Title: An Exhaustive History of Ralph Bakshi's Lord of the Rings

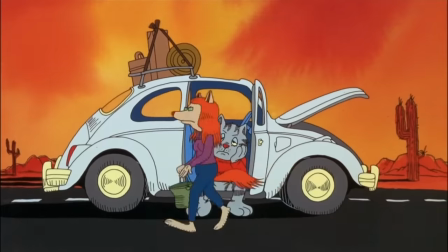Heavy Traffic is an urban slice of life film, and Fritz the Cat and Coonskin are both adapted from explicitly episodic material.
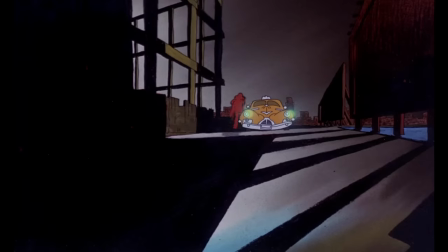This is not strictly a criticism. It works in Heavy Traffic. It's not a bad style.
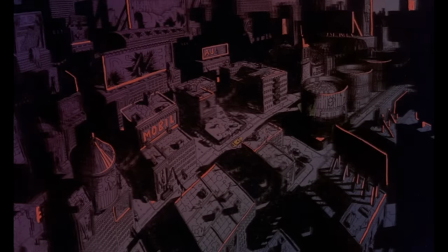There's nothing wrong with vignette storytelling. It just needs the right material.
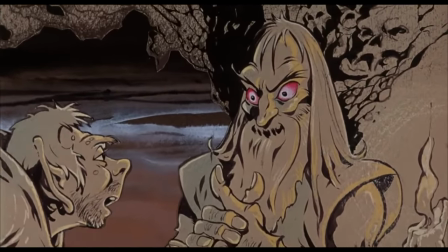But then you get Wizards, which is supposed to be this really plot-driven adventure story,
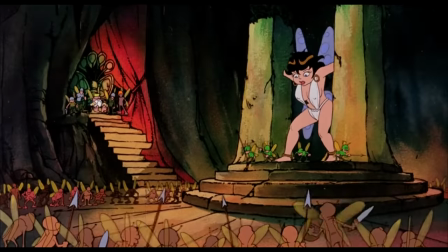heavy on world building, and it's just a meandering mess.
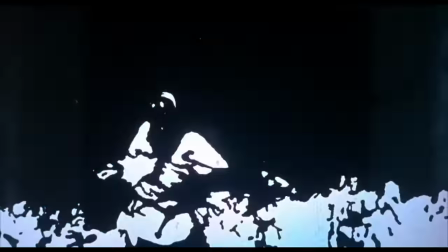Unimportant skits drag on for minutes, action scenes repeat stock battle clips endlessly, and important moments resolve in seconds.
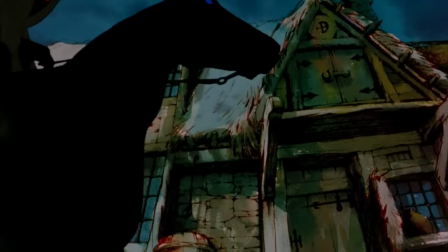While less extreme than Wizards, this is unfortunately the main failing of Lord of the Rings.
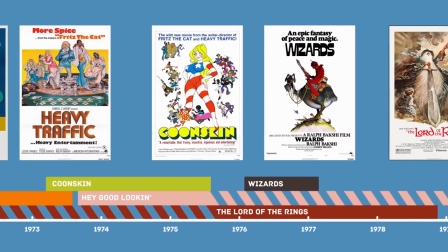Bakshi was, for most of the 70s, both extremely busy juggling multiple productions simultaneously,
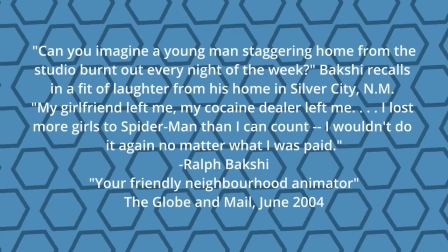and also, allegedly, on a lot of drugs.
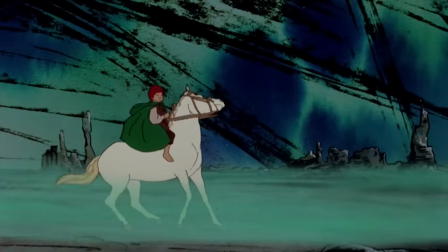It's just not a state of mind that's really conducive to making a film that maintains a tight focus for two and a half hours,
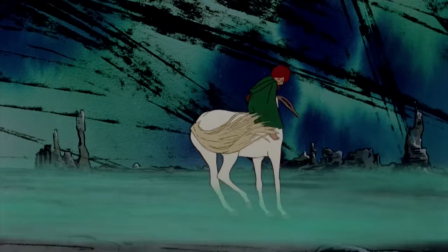and it shows. The film has a lot of content to try and fit into its runtime,
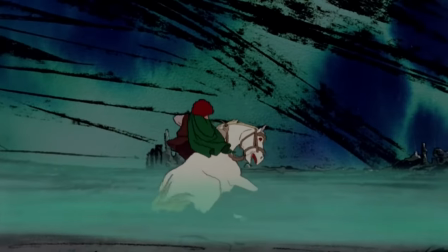and yet the flight at the Ford is an interminably long prog rock jam session of Frodo falling off a horse.
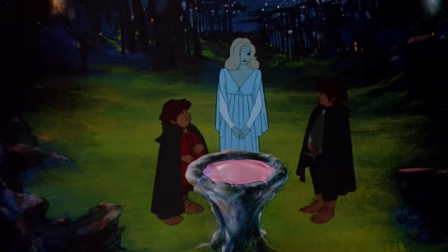The story is presented very literally, lifted straight from the novels but with little weight for how it all connects together.
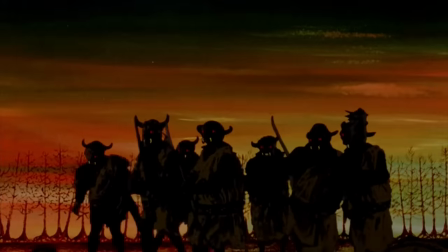This creates a notable problem when the film transitions from Fellowship into Two Towers because
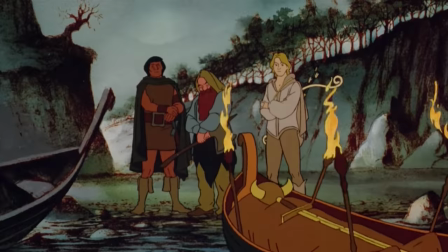the adaptation is so faithful to the books that it feels like you're at the end of the movie,
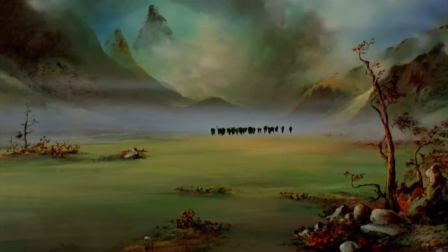but it just keeps going. Also the second half of the film is pretty weak in general. The sequences get really muddled, a lot of threads are dropped, presumably to have been picked up in part 2, and there are more and more animation shortcuts taken as the production ran up against budget constraints.
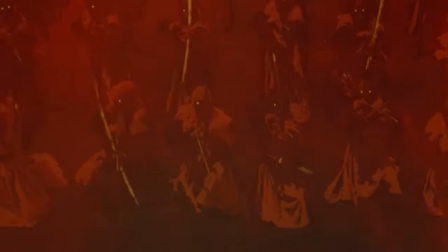On one hand the sheer volume of Roto done on the Battle of Helm's Deep is already immense,
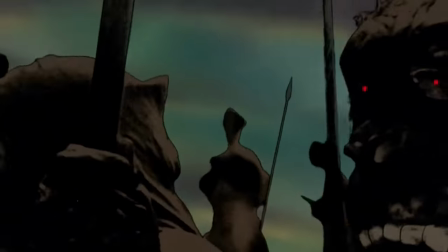but on the other hand there's a lot of shots like this where you can outright see that it's a guy wearing rubber orc gloves.
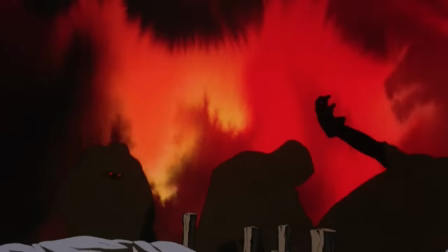While otherwise the backgrounds in the film range from gorgeously stylized paintings to evocative abstract non-landscapes,
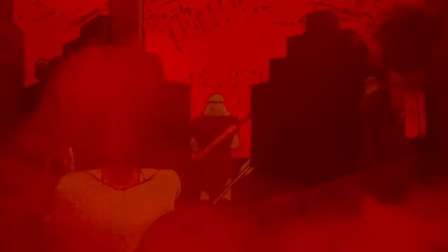for most of the Battle of Helm's Deep, any background or distance is filled with stock footage of clouds,
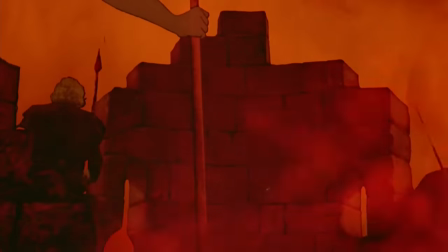regardless of camera angle.
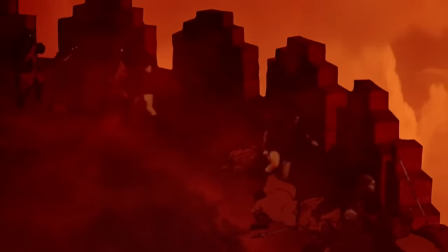On top of the shortcuts, Bakshi is just generally not very good at keeping track of the action and geography of the fight scenes,
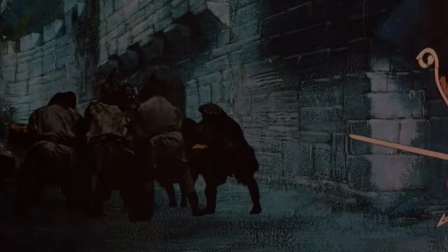making them really hard to follow, and the muddy high contrast artwork doesn't help. Then at the end Gandalf rides in and the The narrator implies that this battle defeated Sauron, but also maybe stay tuned for part 2?
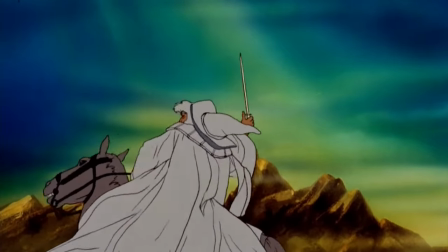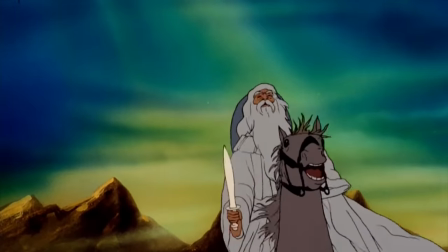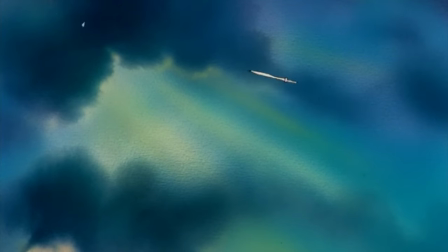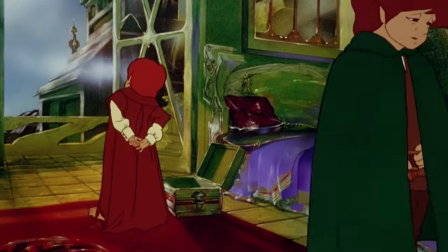It's not a strong ending. The film mixes animation styles in a way that reads like Bakshi was constantly experimenting on the fly,
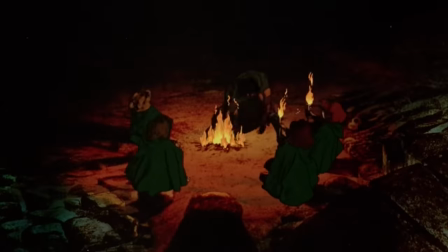and how a scene ends up looking is dictated by what seemed like a cool idea that week.
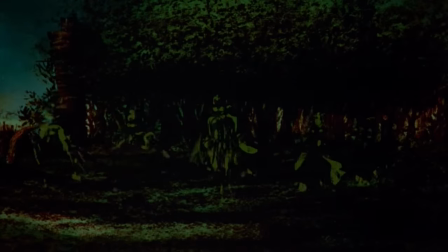And while this mixed media style is interesting in its own way,
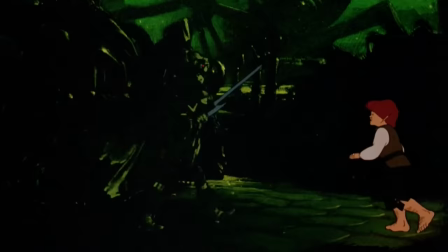the inconsistency of it contributes to a sense that there wasn't a committed idea everyone was working towards,
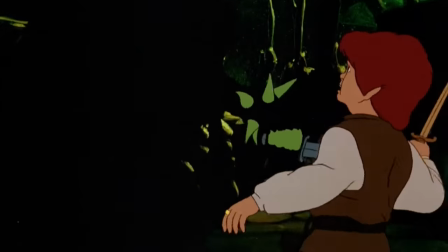that the ultimate creative vision was driven mostly by momentary fascinations. For the Lord of the Rings Bakshi utilized a hodgepodge of animation formats predominantly based on rotoscoping, modifying live action footage to various degrees. Some of this involves using the live action footage as a trace reference, the final product being a complete replacement, sometimes it's a paint over, effectively just augmenting the original footage with details like eyes or fangs, and sometimes it's effectively just a colorization of a Xerox of the original footage.
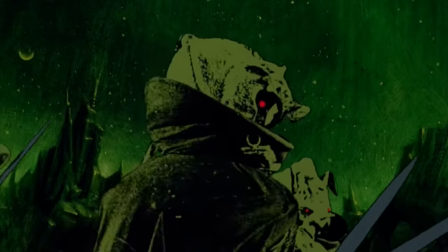And no, that's not being snide.